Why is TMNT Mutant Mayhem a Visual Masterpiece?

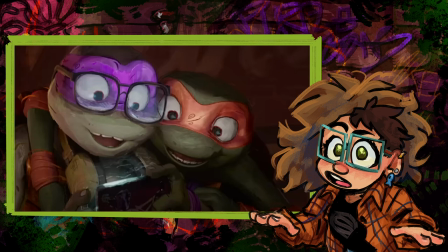(3:35)
And with the character models, originally I thought that they were just part of the model but no I think some of
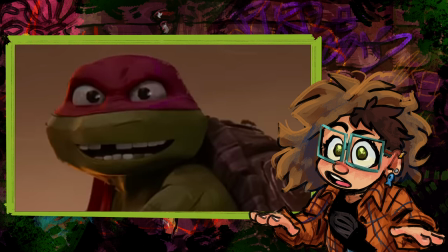(3:43)
them are like there's this percentage shape on Mikey's mask I think that's part of the model but then there's like every once in a while Raph will have this like little streak
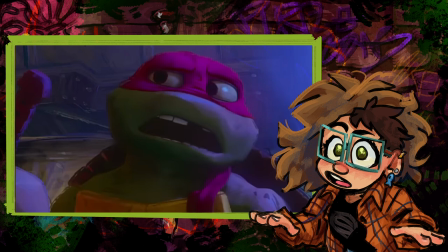(3:51)
on his nose but that's not there in every scene so do they like alter the
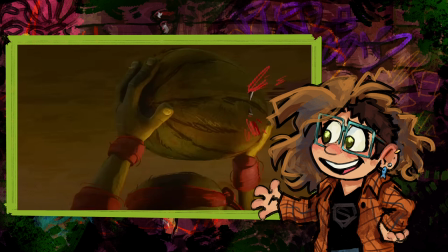(3:55)
model for certain scenes I don't know it's great there are very few if any blurs used most of the actions are suggested
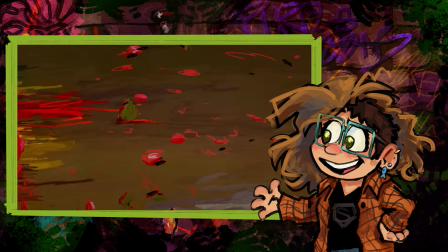(4:05)
I like I said by pencil marks motion lines and smear frames so it looks kind
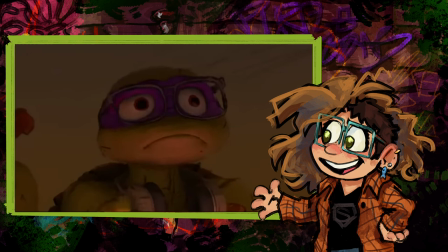(4:09)
of like an oil painting almost, the way that they smear the color.
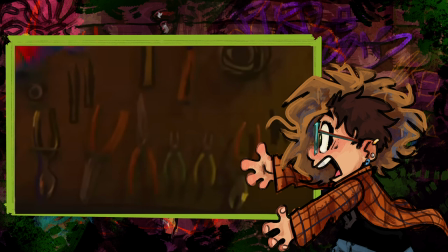(4:13)
The pupils are different sizes, which is a weird thing to say, but it's just another one of those small things that I love. The tools on this tool shelf. Some of these might be models. Some of them are just drawn onto the thing.
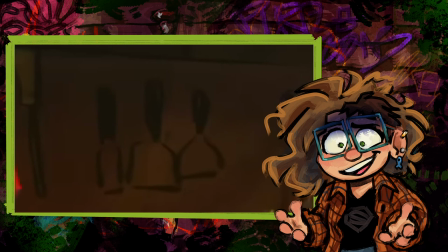(4:28)
Like, I don't know. Did they just download the background file and just paint them in? Is this grease pencil? I don't, I don't know. I'm assuming this is a huge studio.
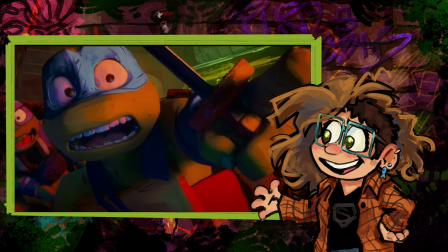(4:36)
I doubt they use blender but if they use blender they have a grease pencil tool it might be what that is i don't know uh oh so the smear transitions have a
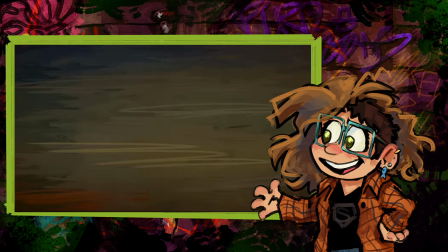(4:44)
very similar feel to alexander petrov's oil on glass animation which if you haven't seen you should look it up he has
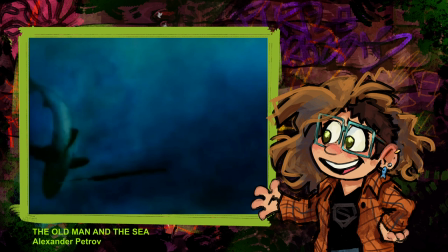(4:51)
this one film about a fisherman i'll just throw a few clips on screen really quick but the entire animation is made by painting oil
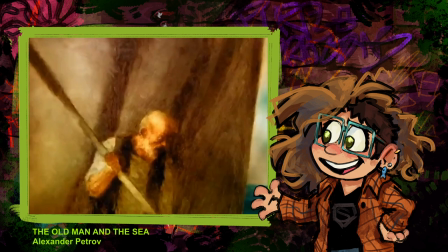(5:00)
on a piece of glass taking a picture just smearing it around with his fingers just a little bit taking another picture smearing that around just a little bit taking
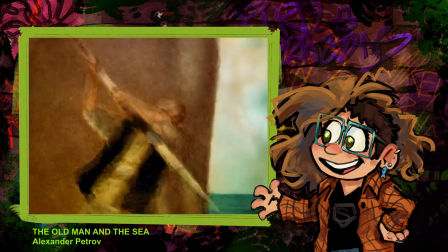(5:08)
another picture the entire film is created with oil on glass and none of the frames are saved because he's edit he's just kind of smitching with every single one of them anyways I just wanted to say that that's what the scene transitions look like okay back on topic this scene is really interesting
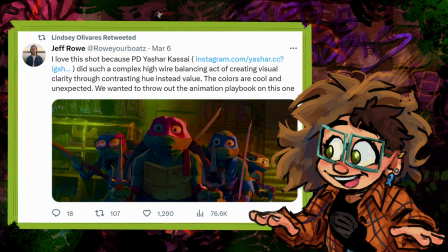(5:24)
so to kind of start this off there's a tweet by Jeff Rowe who's a writer and director quoting this I love the shot because production designer Yashar Kasai, I think that's how you say that, did such a complex high wire balancing act of creating visual clarity through contrasting hue instead of value. The colors are cool and unexpected. We wanted to throw out the animation playbook on this one. And yeah, that, that's fantastic. That's just what they did.
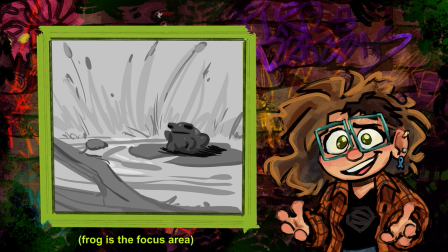(5:49)
So generally, it's a rule of thumb when painting to get your values covered first so that the focus areas of the image will be the first thing that the audience looks to.
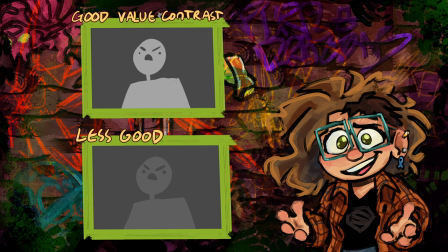(5:57)
Your values are, if you put the image in black and white, the gray scale is value. So you can't have the character the same value as the backgrounds, that same color of gray, or else they'll almost be hidden from the eye no matter what color you make them.
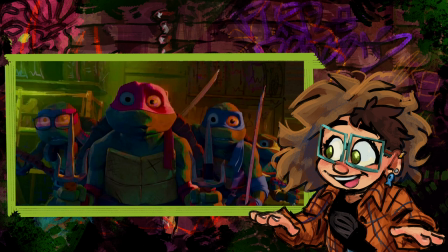(6:11)
It's just a typical rule of thumb. So Yashar knew this. He knew the rules and he broke them. And it looks so good. it you don't understand how good this is i'm i'm so in love with this one shot so obviously
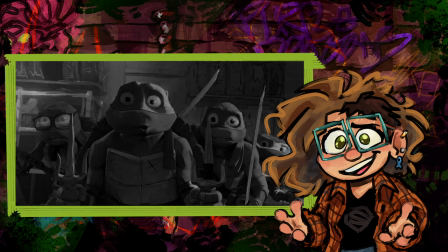(6:26)
not everything is the exact same value there's variation in the background lighting to help each of the turtles stand out as well as some rim light there's some harsher shadows in a few certain areas but still the overall value is mostly similar and that's just you
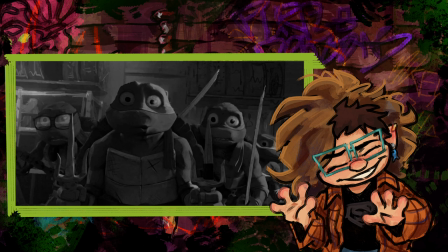(6:41)
don't normally do that it it's it would not be recommended by anyone it's freaking incredible i love it so much I'm sitting here deadpan typing out my keyboard not saying a thing and yet there are tears in my eyes I don't even know how I'm gonna make it through the movie if this is what a four second shot is doing to me there is a lot happening here so this transition right here
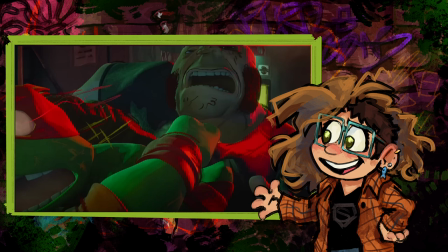(7:04)
the body of the man being thrown lines up perfectly with the next scene of the car coming on screen they
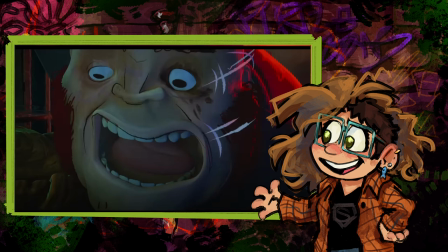(7:11)
both seem to be going at the relatively same speed and the gorgeous smoke effects absolutely beautiful might to add,
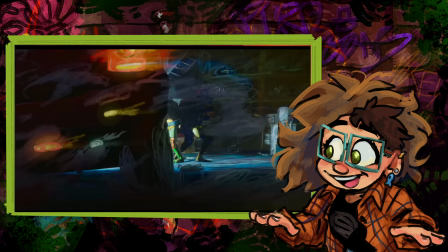(7:17)
that help to add the illusion of a natural transition. Also, it feels more satisfying to look at because instead of watching someone being thrown off the screen and that's it, we're watching the object slide across the scene in a nice semi-circle, which is, it's good. It's like, it's satisfying. My guess is these scenes either take place consecutively or the editor saw a chance and they took it.
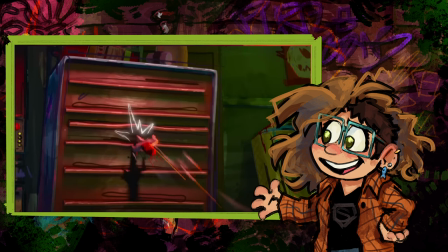(7:40)
Either way, it looks great. This is a tiny thing.
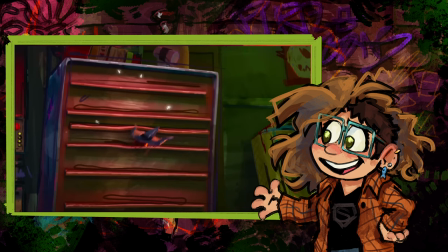(7:42)
When Raph's psi hits the toolbox, the Psy immediately turns 180 degrees on impact before flying back at the camera.
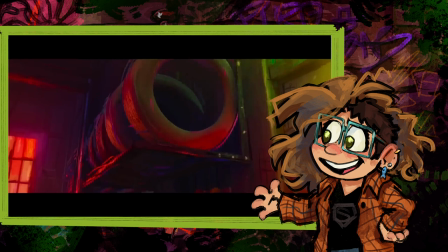(7:49)
I love this detail. No explaining why it works like this. It just does it. Another one.
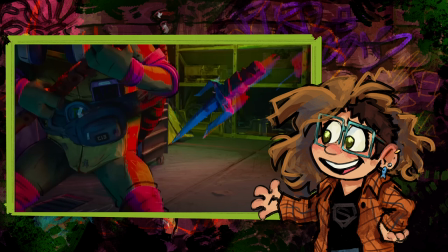(7:54)
When the Psy finally lands in Donnie's leg, that's it. There's no sinking movement. It just stops. Like there might be a tiny frame as it settles into place, but that's it. It just stops and that added to the pause right before the reaction just makes it funnier.
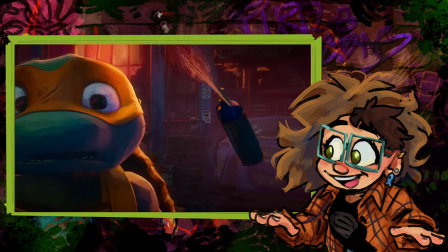(8:08)
So good job guys. The smoke effects.
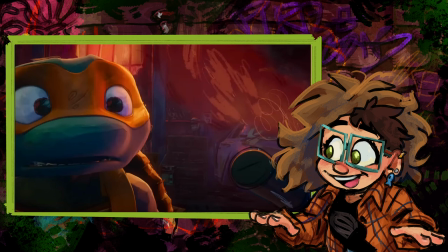(8:11)
I don't know how many times I've mentioned this, maybe once, but the smoke effect is just airbrushing and pencil scribbles.
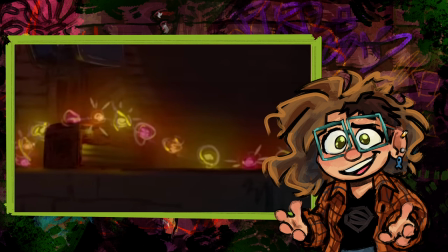(8:18)
And part of the reason why I'm making this video is because my friends are probably sick of me talking about it.
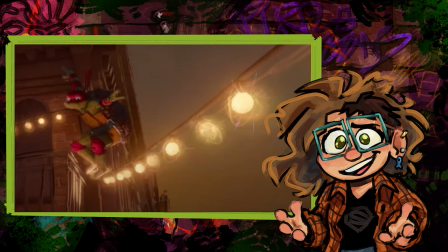(8:24)
But if I ever mention Mutant Mayhem, I'm going to say that the effects are just scribbles.
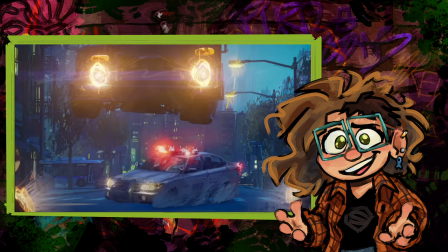(8:31)
Everything in this movie is just pencil scribbles and it's so pretty. So I have to point it out as many times as possible.
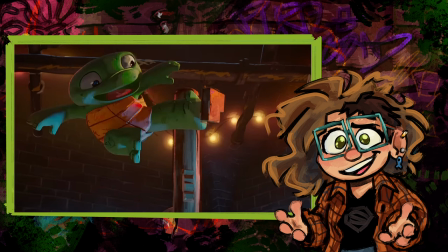(8:37)
So this is kind of in the trailer. You see the little baby turtles. I think it's Donnie and Mikey.
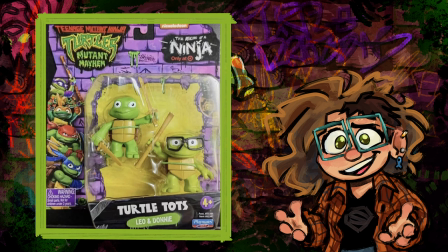(8:42)
There's toy designs that have not come out yet But they look like boogers
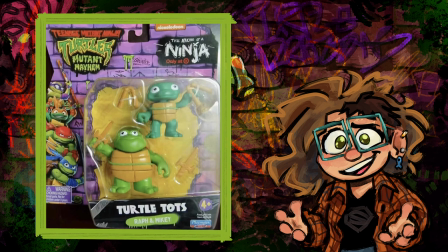(8:47)
and I want to buy them so bad I don't normally buy toy merch, but I need these little booger jelly beans It's so funny. I want to touch on one more thing It's actually the reason why I initially made this video. I haven't mentioned it yet I've seen other people talk about this,
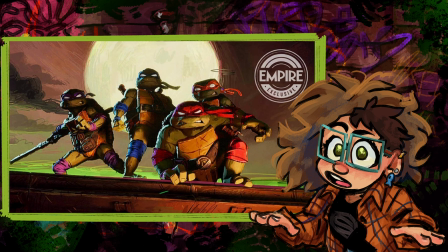(9:04)
but no one has really dug into the topic yet and that is the character design but not just of the main
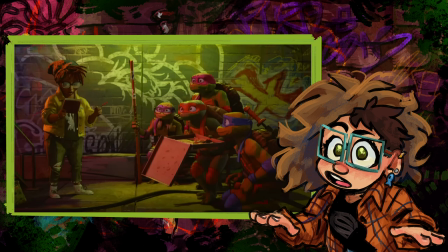(9:11)
cast yes i think they all look absolutely fantastic especially okay
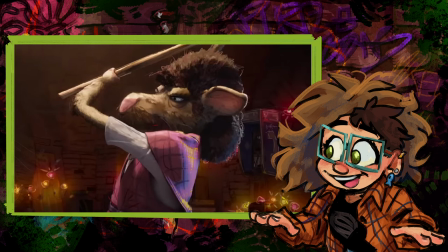(9:15)
especially splinter's mullet whose idea was giving splinter a mullet i need to know that is hilarious but no i'm not talking about the turtles and splinter in april i'm talking about these guys so
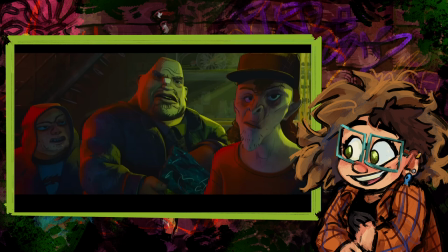(9:29)
let's start with these thugs my gosh they are so ugly in the best way possible. I don't think I've ever seen a 3D movie approach character design like this, but if you have, please drop the movie titles in the comments.
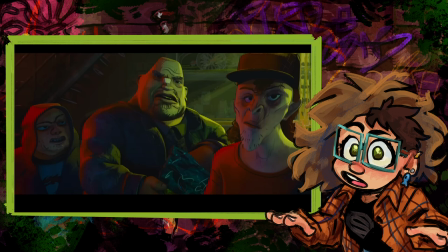(9:44)
I'd love to check it out. So I've seen a few people making jabs about how off these guys look, and yeah, that's the point. It's like a caricature. You're supposed to squish and pull and exaggerate the faces in a way that's both unappealing and yet fascinating. So a big part of what makes these dudes so distinct,
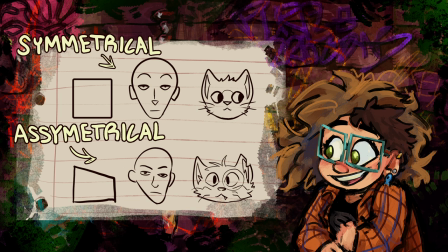(10:03)
in my opinion is the asymmetry because symmetry is not realistic like sure you might
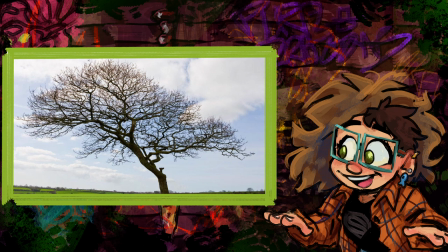(10:11)
find the symmetry in some things but even then it's still slightly off
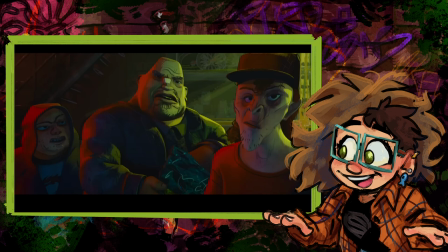(10:16)
asymmetry is natural and all three of these goons are an instance of asymmetry pushed to a ridiculous degree and yet since faces are naturally asymmetrical it doesn't seem too far of a reach to say that normal people like this could exist
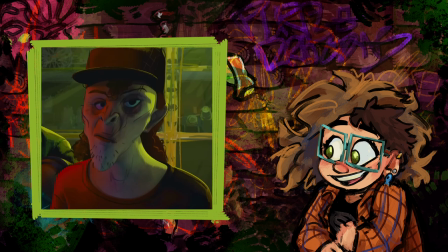(10:30)
in the tmnt world like this guy see this guy right here is actually the greatest character design for any tmnt movie i'll show you why his face
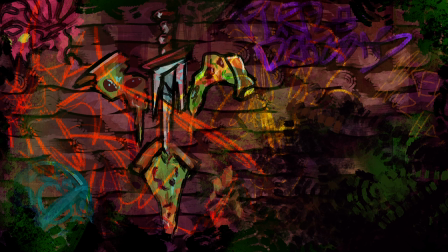(10:39)
is a pizza okay hold on um i'm looking at my note
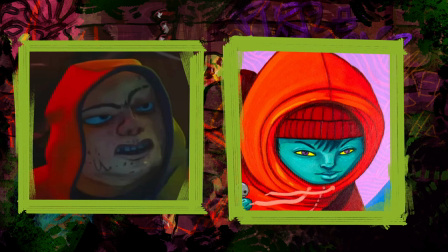(10:44)
and all i put here was pepperoni man looks like 10 huns people and yeah he does i did not elaborate on this back on track i had to find out who designed them Whose style do they go off of? Whose genius is behind this? So I did some extensive digging, poring through articles and social media handles, following links to who knows where, until I finally found a name.
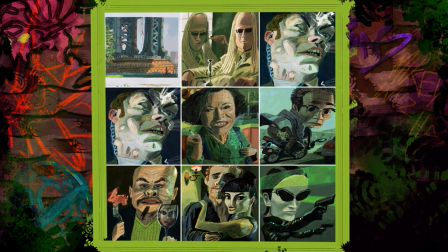(11:08)
It took me about 15 minutes. And that man is Woodrow White. I saw his page and immediately was like, oh yeah, we got him.
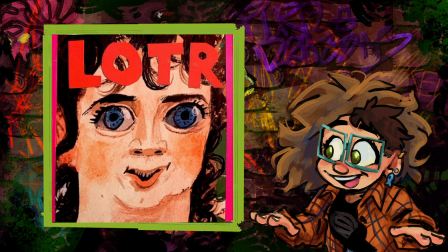(11:16)
Look at this caricature art. It's absolutely fantastic. You can practically feel his handiwork oozing from the frames.
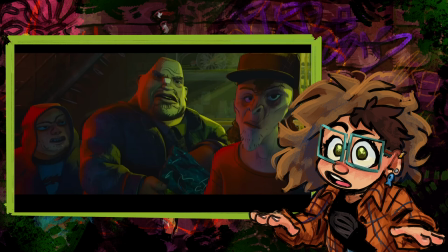(11:24)
So at this current moment, I'm not 100% sure if Woodrow White even designed these specific characters. It's my best guess that he did. It looks like his style.
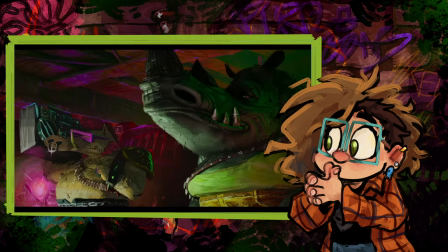(11:33)
But it has been stated that he did in fact work on let me just let me just talk about this. So I went back through this clip. Here's just a couple thoughts. The models seem to be mostly intact.